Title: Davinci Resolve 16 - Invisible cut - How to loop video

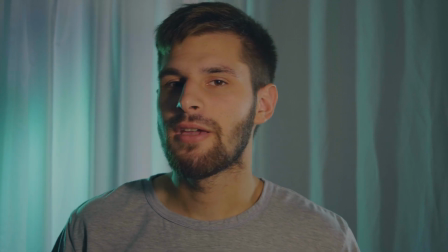Hi there! Well today we are going to do something really awesome.
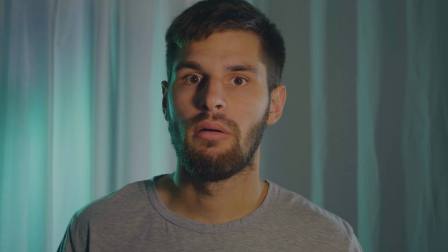You know how people say that you can become anything you want to? Well I decided to become a tissue!
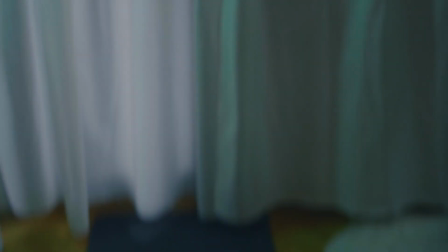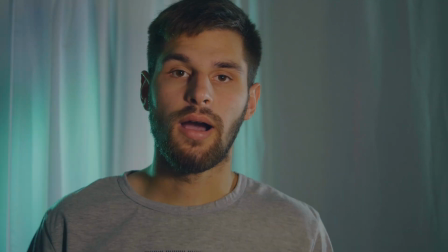Hi there!
We've managed to achieve this effect as you could have seen with only our camera tripod and some good cutting techniques that we're going to show right now. We are going to use Dimitri Resolve version 16 for this tutorial, but if you have any other software, your preferred software, you can use that. This is achievable in any other NLE. So first you have an empty screen, then your actor comes in like we did. He pulls the curtains and decides to come in. Then you have some object that's falling down or some kind of moving object, you then take second take is where you have that same object falling on the ground and then you have while the take is still going, so you're not finished with the take, while the take is still going, you lift the camera back to the same height as the first take, there you have it.
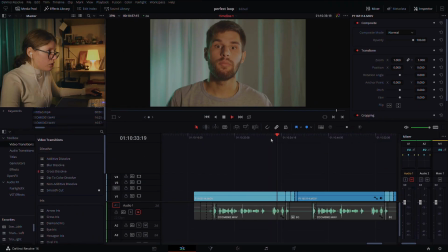He goes down to lift the box of tissues and boom, he decides to drop them but But because everything was so fast, you couldn't see where the cut was happening. If I go frame by frame, everything will be a lot clearer.
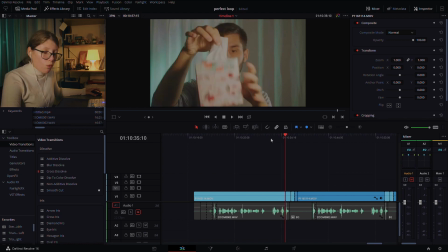You see, he drops the box of tissues and once it starts falling down, once the motion blur happens,
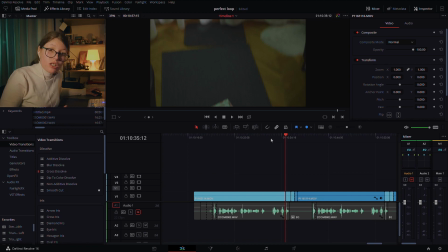it cuts to the same thing but just in another take of the same box falling down. So it's the same, it's two motion blurs and it's a cut in between. There is no cuts because this here is only a camera movement,
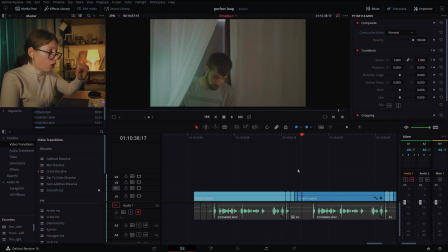it's pan up and over here we have again, it's the first take. Now how did we manage to do first take looking like it's a part of the second take, everything looks like it's a perfect loop. We decided to do the blur dissolve, the dissolve blur,
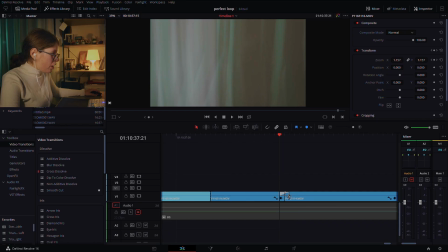now what this blur does, if we click on it, you can see here, we have no horizontal strength because we want this to be exactly the same as the pan happening from the previous take.
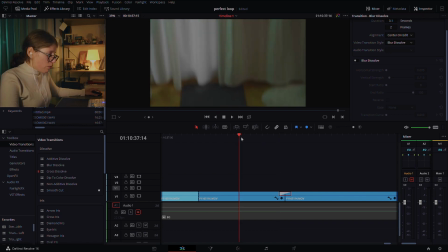Let's see before and after without this. Can you see where the cut happens?
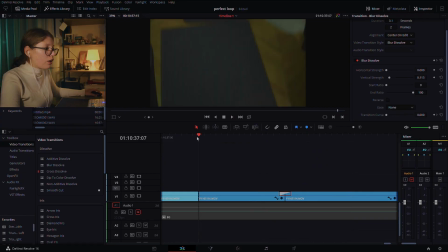And now let's see with the blur dissolve how it's managed to mask the cut. So the cut is actually hidden because of the motion blur.
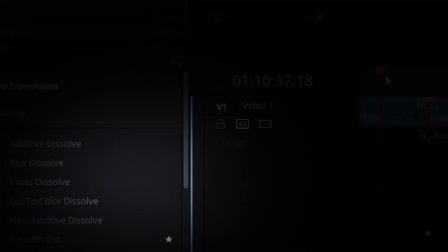Not only that you can use blur dissolve to enhance the realisticness of this effect but
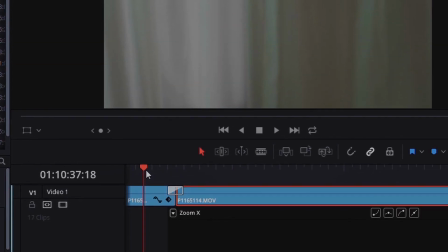you can also use something like we did we use the transform now the trick here is
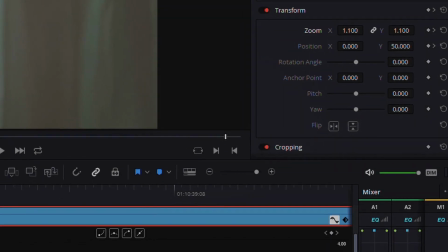to have everything in the first frame a little bit more zoomed in repositioned
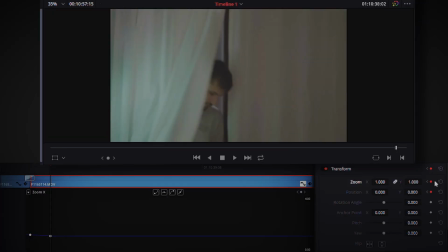and then at the second keyframe we have everything back to its original position and now this frame for a couple of first frames it actually moves
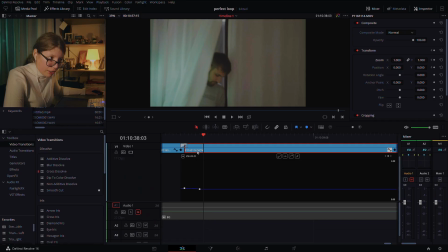so it tricks the eyes thinking that this second take looks like it's part of this take because of these exact things. What this technique is called and if you want to check it out a little bit more further in details it's called cutting on action cutting on motion or as some people also like to call it it's called match cut.